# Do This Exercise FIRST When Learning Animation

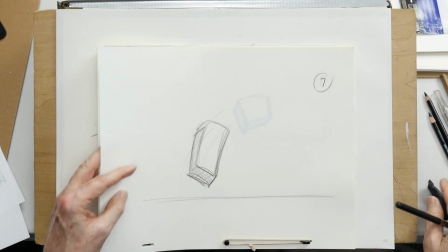[8:38]
So he's really, I may be having him stretch a little bit too much.
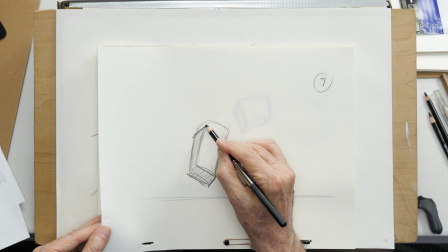[8:43]
I'm going to take that off just a little bit. A little bit goes a long way.
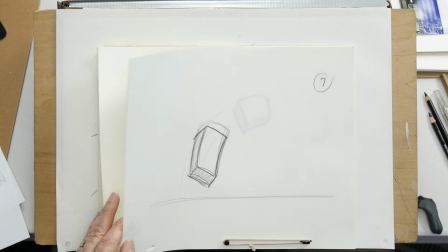[8:50]
There we go. Boing, so he's bouncing back up. So we have a real crisp little bounce there.
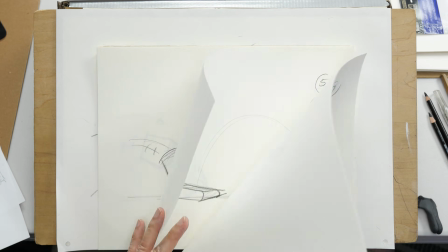[8:59]
Coming down and squashing and then bouncing right back up.
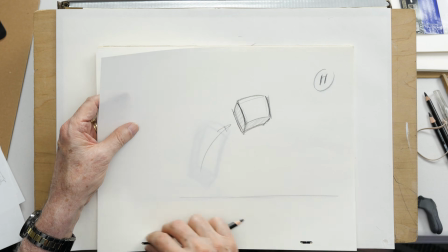[9:08]
So we got drawing 7, we got drawing 11. I'm going to put a drawing 9 in there.
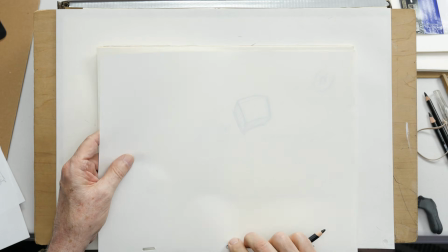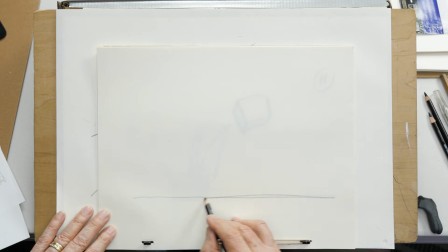[9:18]
This might be something worth to put on 1s too, just to smooth out those irregular transitions between corners.
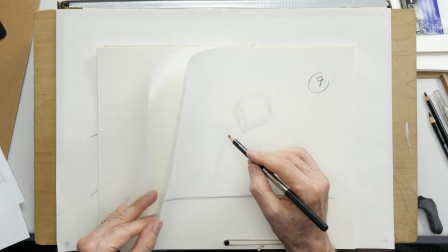[9:26]
There's drawing 9. So this, he's coming up.
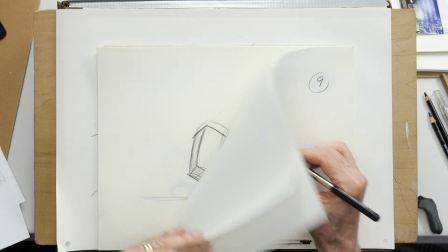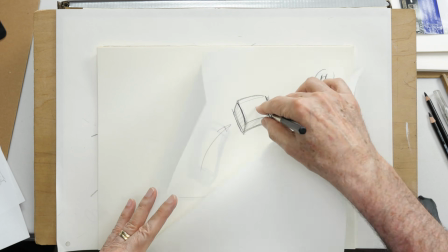[9:39]
Transitioning up and starting to squash at this. He's resuming his normal shape is what it is as he's coming up.
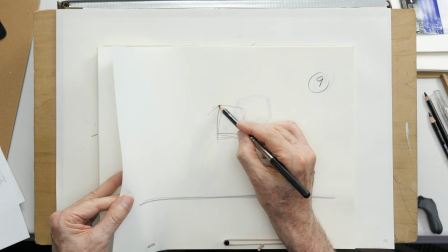[9:46]
So he's recovering his normal shape as he's coming up.
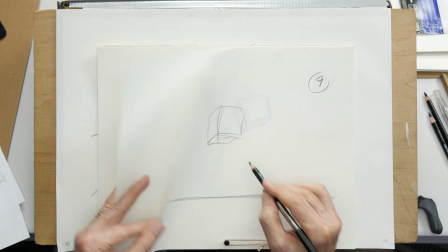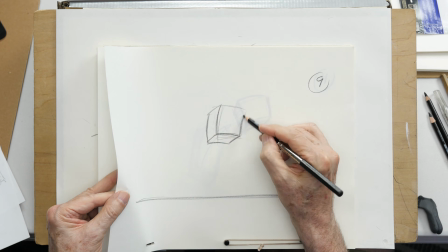[9:59]
Get a nice snappy little bounce up. There's the side.
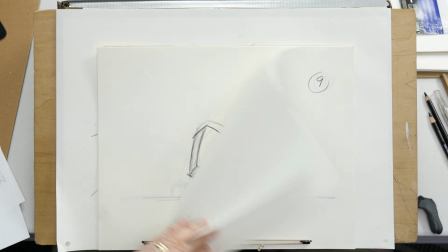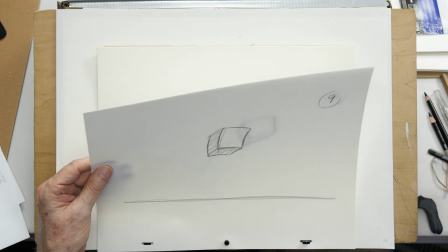[10:10]
So there's my drawing number 9.
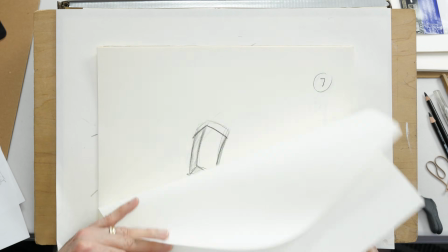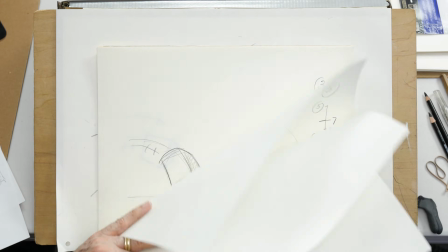[10:19]
And bouncing, taking the snappy bounce,
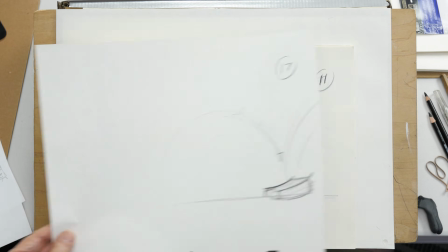[10:28]
and going up and getting ready to land on 17.
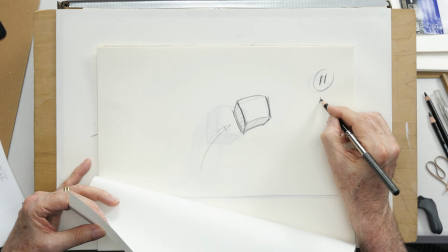[10:34]
Now, my timing on 11 to 17 would
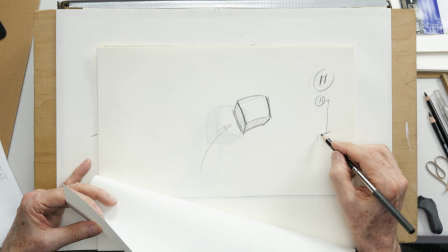[10:38]
be the reverse of what we did between 5 and 9.
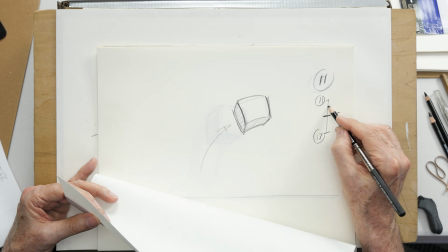[10:45]
So I will have a halfway point, which will be 15, and in between 11 and 15 will be 13.
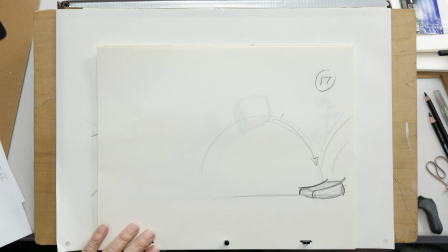[10:52]
Slowing out of that up position is the idea.
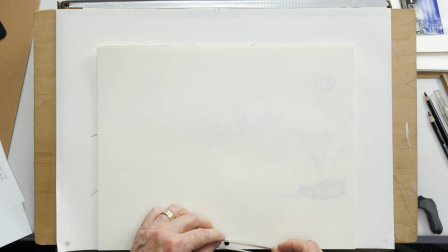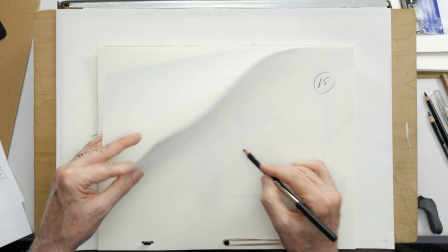[11:04]
So this is going to be 15. It's arcing around and down.
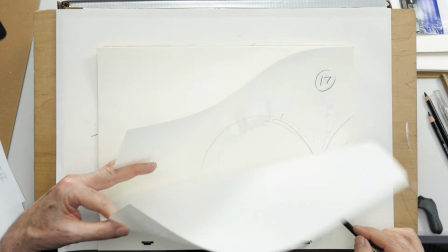[11:11]
Now here he is, my cube is reaching and stretching.
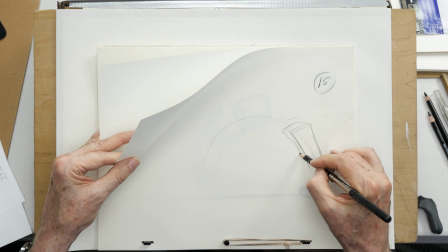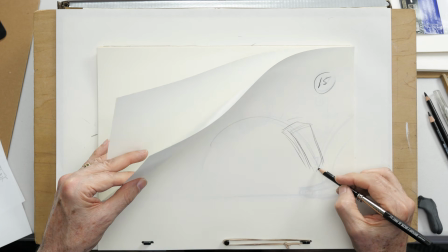[11:26]
I think I'm going to have him stretching with one particular corner.
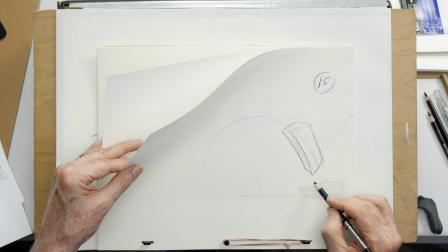[11:33]
This corner right here that's facing us, that's going to go down first.
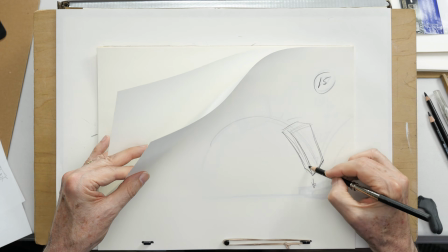[11:38]
That's almost like a little toe reaching for a landing.
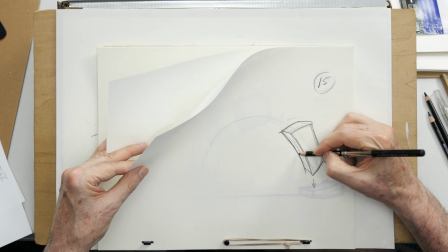[11:47]
And we can see the sides caving in slightly at this angle.
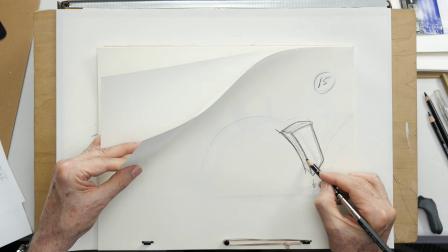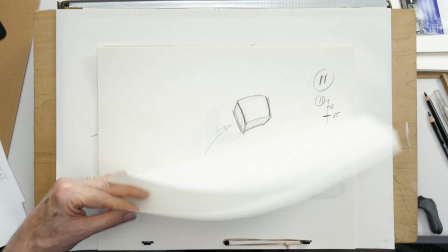[11:59]
As that cube is reaching down, stretching, and then he's going to squash.
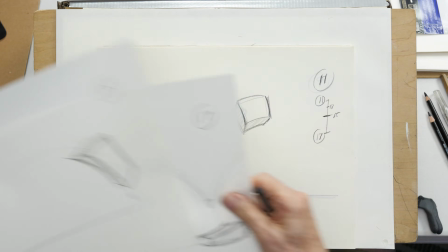[12:06]
So there's drawing 15. We will now add drawing 13.
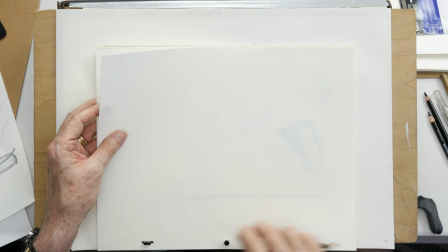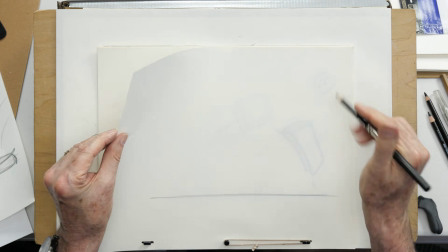[12:21]
Ground plane. Drawing 13.
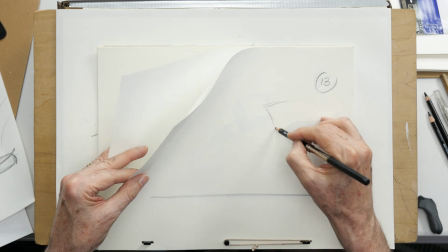[12:29]
We're seeing that rotation starting to happen here.
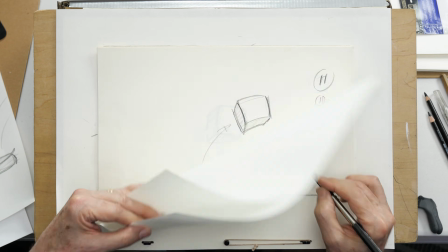[12:37]
And he's starting to stretch that one point right there in anticipation for the land.